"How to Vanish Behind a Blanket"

Yeah, that's really good. I'm 99% certain this will work. It's one of those videos where it's all preparation and then one take and you can get it. I looked at the footage on the camera, the performance is really good with the practical towel that's going to work really well there might be some shadow pops here and there but i can just massage that in the computer overall really happy
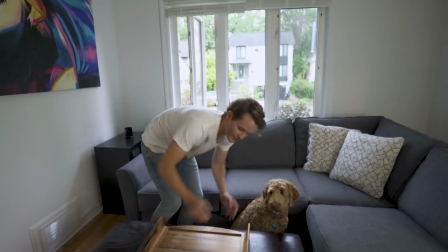(8:46)
is this bone underneath the couch i think it is where's your ball
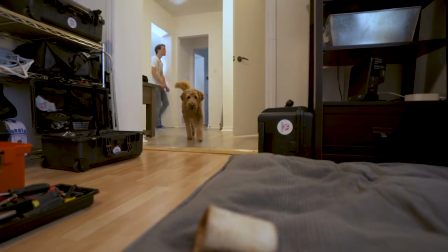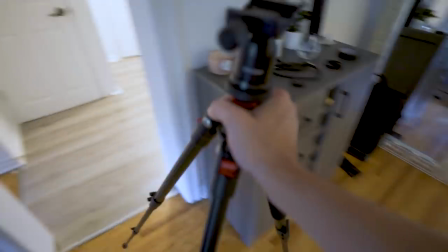so it's been a few days i've had a chance to complete this video get the edit done and i think it looks really really good it would take a really trained eye and you probably have to frame through it one frame at a time to catch any mistake so that's always good and I think the best way to talk about how it came together is to mention one thing that worked really well and one thing that did not work at all the one thing that worked really really well was locking the camera in place on the tripod and that was keeping it loosened off so
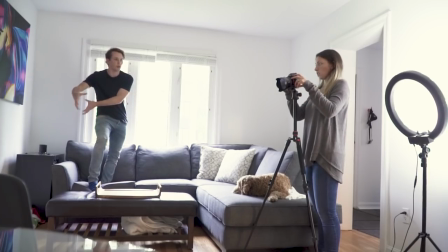(9:40)
my wife could move the camera around freely and you know pan over and look around but it kept the camera locked in position so that
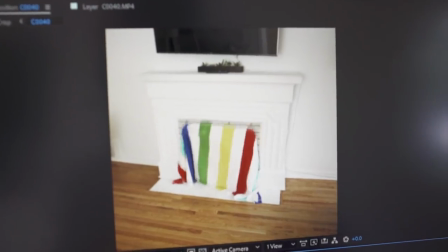(9:50)
that cut of the first shot to the second shot that actually worked super well like I barely had to do anything to that cut at all it's pretty
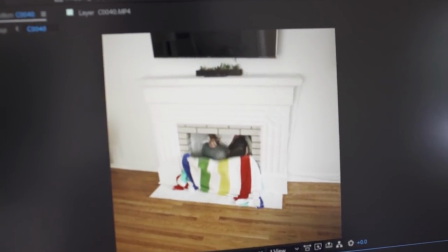(10:00)
much just the straight cut and you just don't see the camera change at all. The one thing that didn't work at all was the the way the
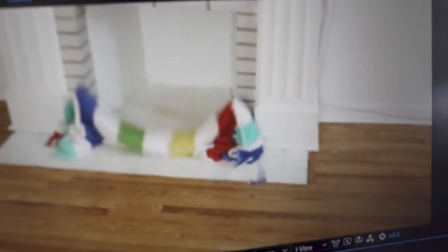(10:09)
towel fell onto the floor and I think what I should
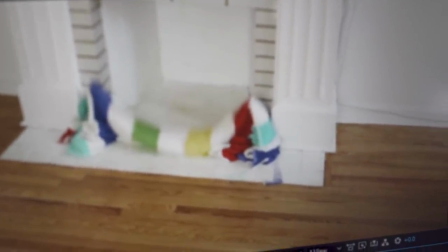(10:14)
have done is plan out the position of the towel on
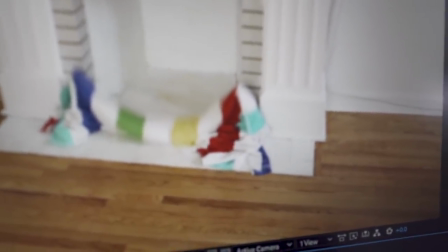(10:19)
the ground and that made would have meant you know laying the corners down nicely on the ground and marking
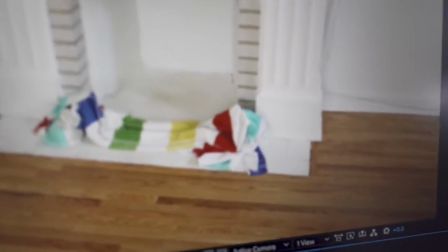(10:24)
them so that way the towel would have fell in the exact same position in both shots.
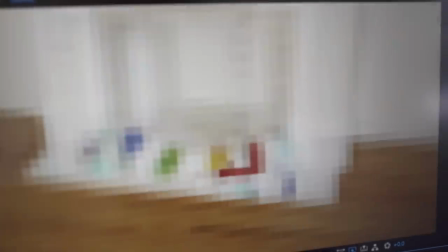(10:32)
I look at the first shot with the second shot I had to completely
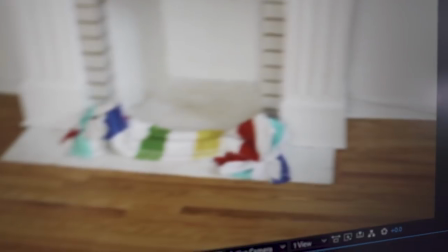(10:37)
track in some towel elements to blend those two shots so that was some unnecessary work that could have been remedied by some planning before we watch the final video one more time I just want to say thanks for checking this out I'm going to be putting together these behind-the-scenes vlogs of my magical videos every week on Tuesdays so if you like checking these out please subscribe and I will see you next week let's watch the video
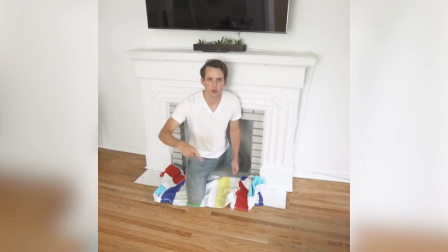(11:06)
three two one magic